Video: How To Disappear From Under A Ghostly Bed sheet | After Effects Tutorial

Hello, my name is Will Carmack. In today's After Effects tutorial, I'll be showing you how to pull a sheet off of someone and then underneath of the blanket is nobody.
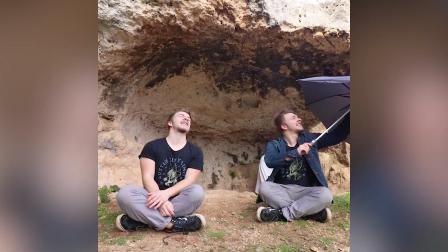(0:07)
Magic. Pure insanity. Halloween. I've done this effect in a cave once in Malta, and I had no one to film with,
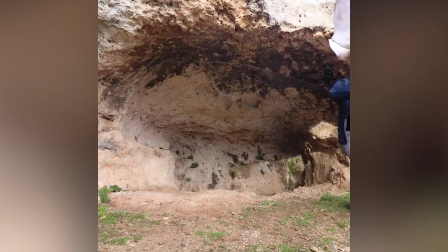(0:15)
so I just filmed with myself, and I think it turned out beautifully.
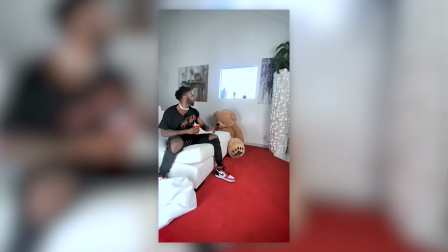(0:19)
And so now I did it with Jason Derulo for his TikTok, so now I'll break it down for you. Oh, and before we get started, this video is sponsored by Squarespace. So here we are in Adobe Premiere and we have our clip. At first, you know, I try and ground myself in reality. I jump around and make it really seem like someone's under there. I will say in the TikTok comments, they complained that you could see my feet,
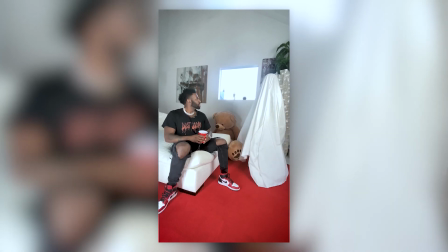(0:42)
but I did that intentionally so when the blanket gets pulled off, it's more of a, oh wait, no one was under there? But they thought it was like a gotcha moment, so. But what I was trying to do is I'm grounding myself in reality, you know, making it really seem like someone's there.
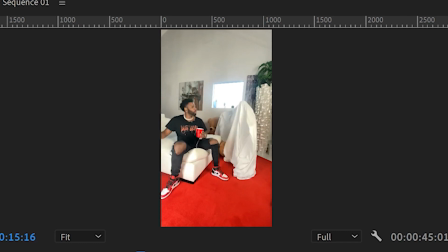(0:57)
Jason hits me with a frying pan, and then he pulls the blanket off of me. But you can see in the original clip, when he pulls the blanket off of me, I'm still there and I awkwardly run out as fast as I can. So basically, it's just a tripod shot. You're underneath the blanket and then as soon as the blanket gets pulled off, you'll run out of frame.
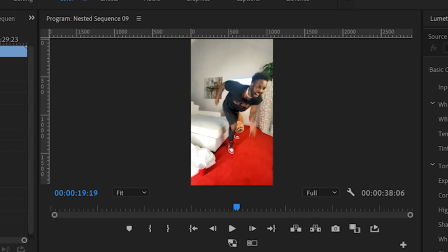(1:17)
You can see Jason just continues to act and pretend like nobody is there. And then at the very end of the scene, I get my clean slate.
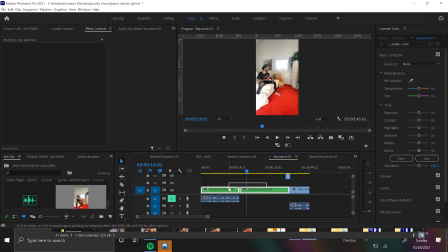(1:24)
So the exact same shot, but with nobody in it. We're gonna take these two clips and bring them into After Effects.
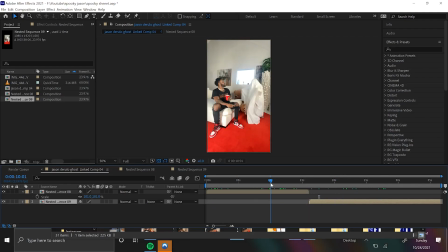(1:30)
All right, and now we have our two clips in After Effects. The first thing we need to do is find our clean slate, which is right here.
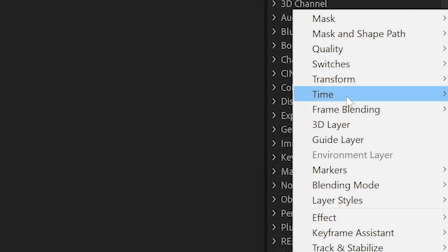(1:38)
I'm gonna right click on this part of the video, go to time and hit freeze frame.
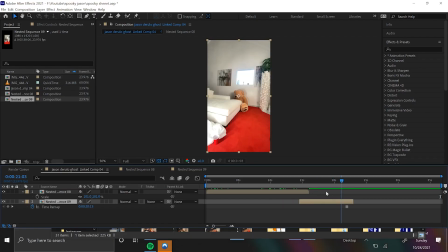(1:43)
And so now this entire clip is just the still of the clean slate. We can drag that out for as long as possible. And so what we need to do is just completely mask out the ghost and then slowly fade in the clean slate underneath of it.
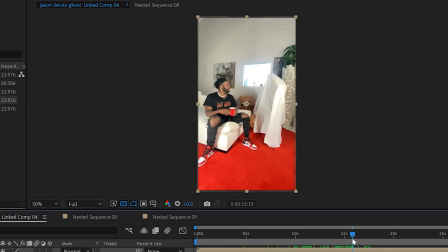(1:58)
So essentially this is just a masking trick. And so from right here in the sequence, I will start masking.
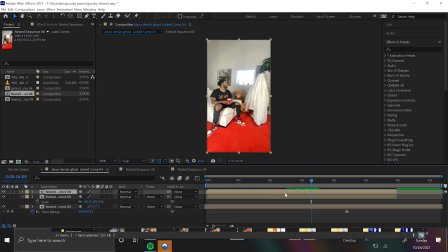(2:04)
And so now what I'll do is I'll duplicate this top clip and I'll trim off everything before this point because I'm gonna turn this until here into a mask. All right, and so if you come up to the top, I use the roto brush tool, and then you double click on your scene, you can now start masking this sheet.
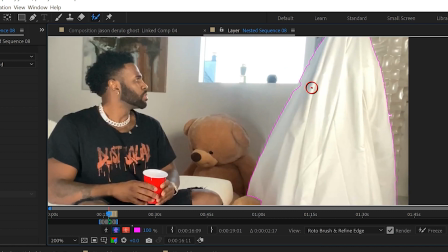(2:23)
I won't bore you with the details, but I'm gonna go frame by frame and mask out this whole sheet.
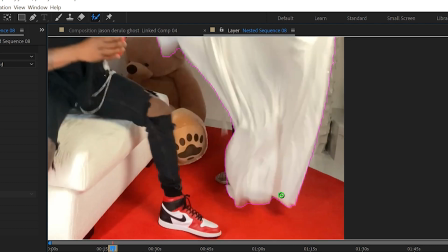(2:29)
All right, now this part is super important. As the blanket starts to get pulled past your body, stop including your shoes and the rest of your body in the mask.
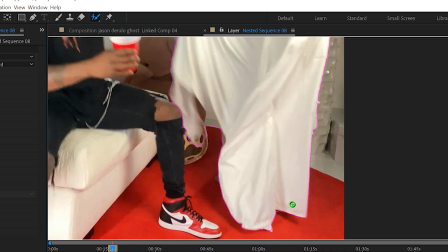(2:38)
So after this point, where the blanket basically covers the shoe, now that it's getting pulled off,
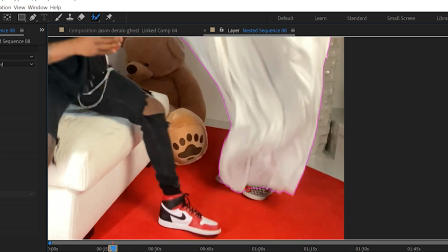(2:43)
I'm going to make sure that I don't leave the shoes into the mask because now everything underneath the blanket is going to be the clean slate. So we no longer want somebody to be underneath of it.
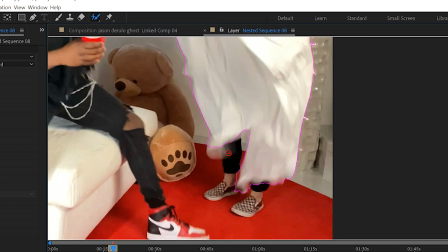(2:54)
So as you're masking, just make sure that you're constantly getting rid of the leftovers of your body. I don't know what I'm saying. I'm trying to make this fun and relatable, you know. You can see here, I'm masking out my belly.
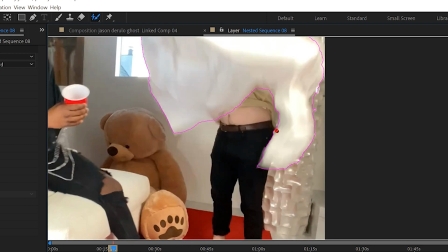(3:07)
Every time the blanket comes up just a little bit, or it sticks to my clothing.
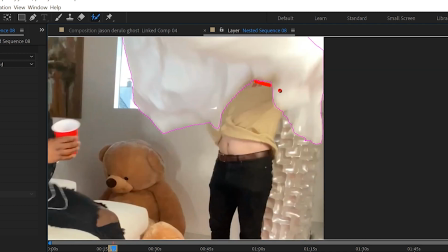(3:12)
So you basically just need a constant stream of fine-tuning the rotoscope to not include your body.
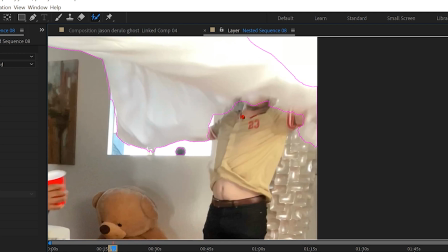(3:19)
You know what I'm doing right now? I'm doing that thing where your essay requires like 2,000 words, and so you write a bunch of extra words.
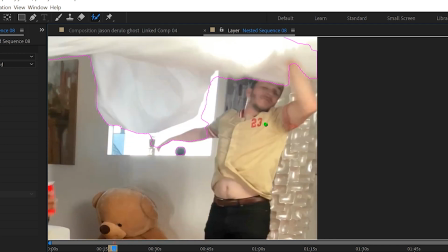(3:27)
That's me right now as I'm talking over this rotoscope, so this video isn't 2 minutes long.
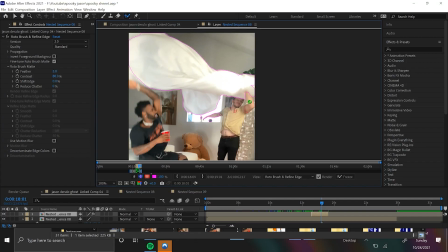(3:32)
Hey, at least I'm honest. Okay, you get the point. You freaking mask out this blanket and don't include yourself.
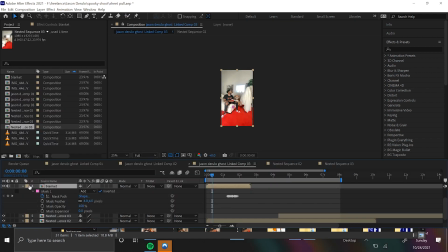(3:38)
I'm gonna speed to the next step. And bam, we're done. If I solo this blanket layer, check this out.
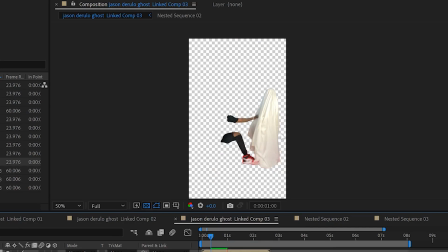(3:44)
There I am, as a ghost. And I even masked in Jason's legs. So if you wanna do that, extra safety. And then as he pulls the blanket, I am no longer underneath of it. Beautiful.
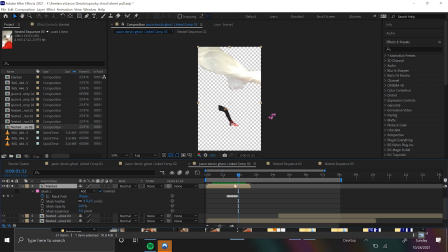(3:54)
This is a great mask. I will unsolo this layer.
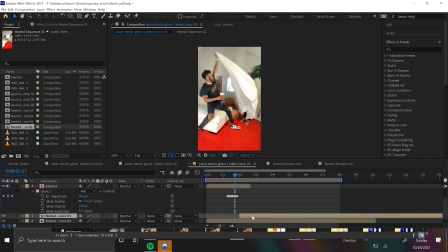(3:57)
And so now you can see if I drag the clean slate underneath of it, it's the entire background underneath just my mask.